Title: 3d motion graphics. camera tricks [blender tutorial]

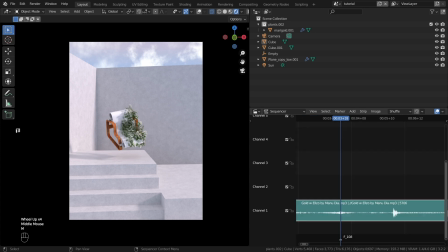262s
Now, place as many markers as you need. You can do this by pressing M. This is how we have placed the markers.
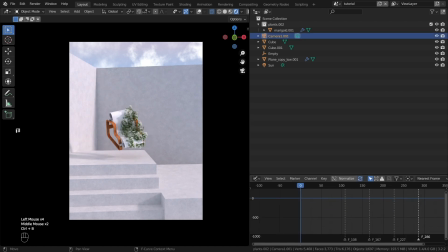273s
For motion design animation videos, I use a lot of cameras because I personally like it. Go to the first marker and press Ctrl+B. Now the first camera is linked to the marker.
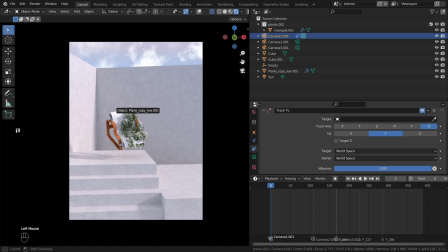285s
Add an object constraint called Track 2. I use these settings. Let's start creating the animation.
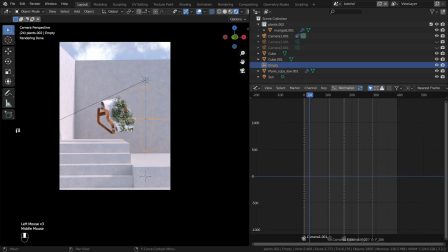292s
Open the graph editor. Before we start, let me explain something. If you want to skip the detailed theory, you can go to this timecode.
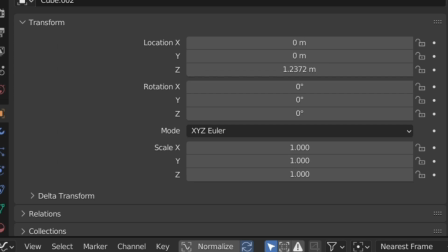301s
We have 3 transformation parameters for the object. and in each parameter, there are three coordinate parameters that transform the object. Simply changing them won't give us animation. We need to use keyframes.
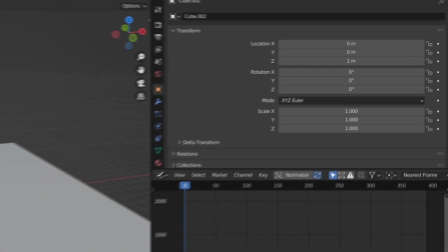314s
I will now explain a more primitive animation.
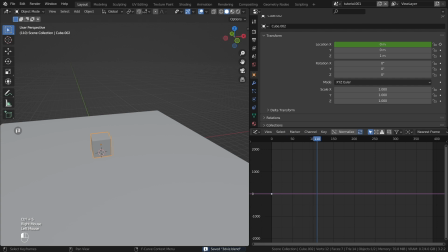317s
For example, I want to animate the cube to move 5 meters forward along the X coordinate.
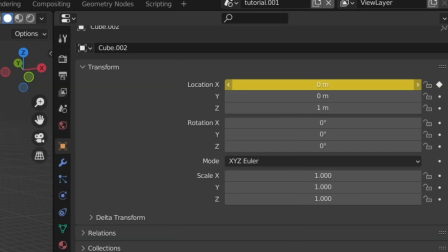323s
I right-click on the parameter I want to animate, then click Insert Single Keyframe and then move the cursor slightly forward on the timeline.
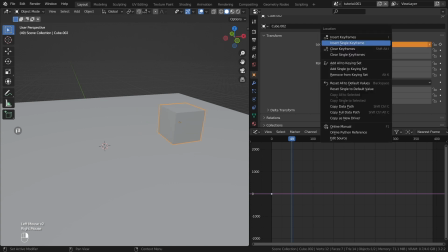331s
I change the parameter and then click Insert Single Keyframe again. Now I'll explain about the graph editor. Here we can more deeply adjust the behavior of keyframes while seeing it graphically.
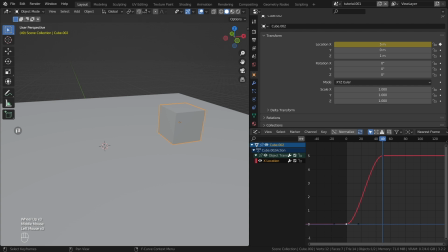343s
If we click on a point, which is a keyframe, we will see the direction guides that create this smooth animation that catches the eye. Do it like this and you'll see what happens with the cube. All of this is applicable to any object, including the camera. Let's go back to the main animation.
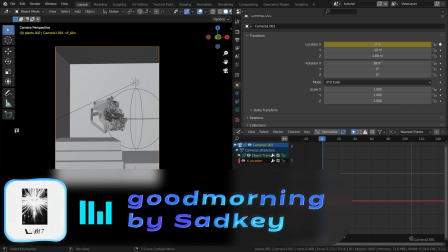365s
Right-click and insert single keyframe. Then move the cursor somewhere and change the camera position.
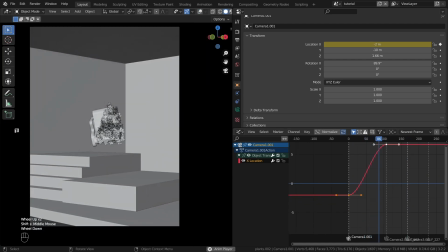371s
Right-click and insert single keyframe again. Using the guides, adjust the animation speed and get something like this.
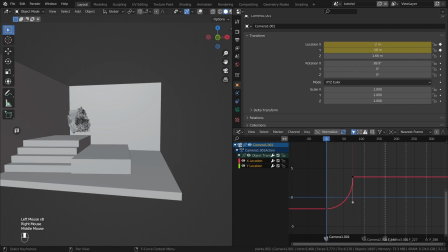379s
Repeat this for another axis if necessary.
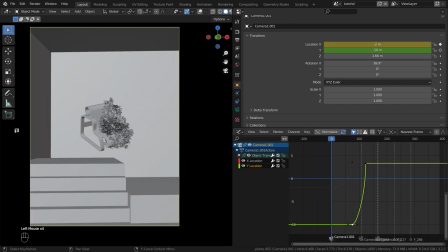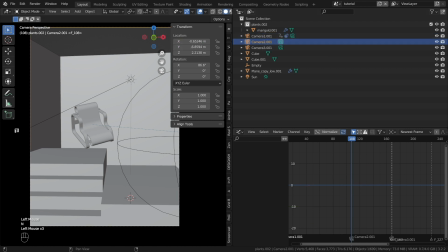393s
To create a seamless transition between cameras,
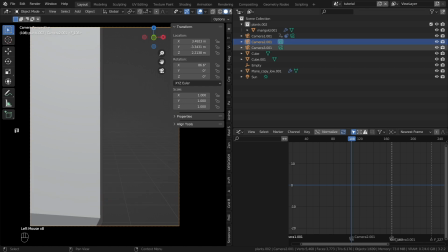397s
I usually copy the parameters of the first camera on the frame before the transition to the other camera, so that the camera remains in order. Then we continue animating the cameras in the same way.
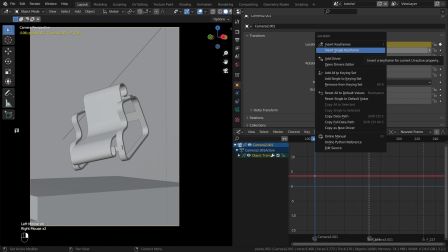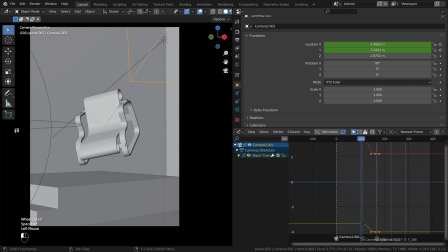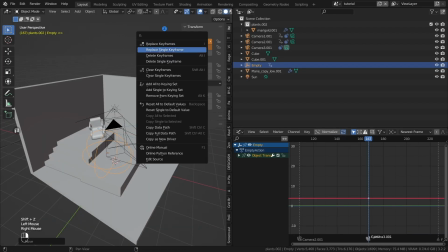426s
On the third camera, I want the growth of the flowers to begin. Animate an empty object that controls the growth and you will get the growth effect.
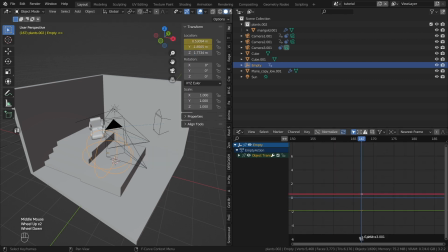435s
It's simple.
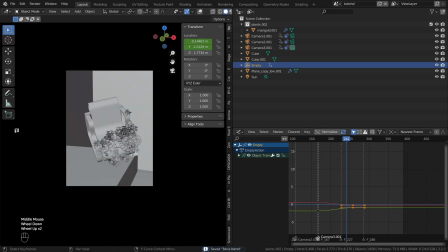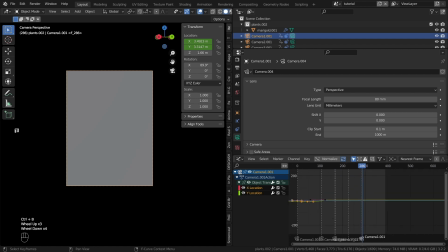442s
Around the 300th frame, I want to reverse the animation. I want the video to be looped.
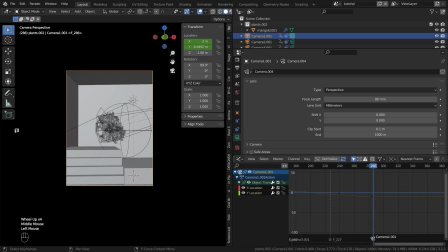447s
For this, we need to bind the first camera to somewhere around here and copy one of the first keyframes. Shift plus D duplicates it. Move these keyframes closer to the last frame.
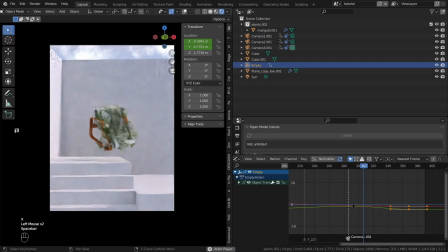460s
Done. Repeat this with the growth object. That's it.
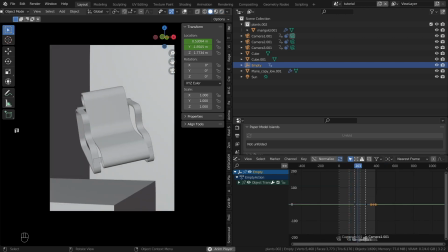465s
Thank you for watching this tutorial. I hope you enjoyed it.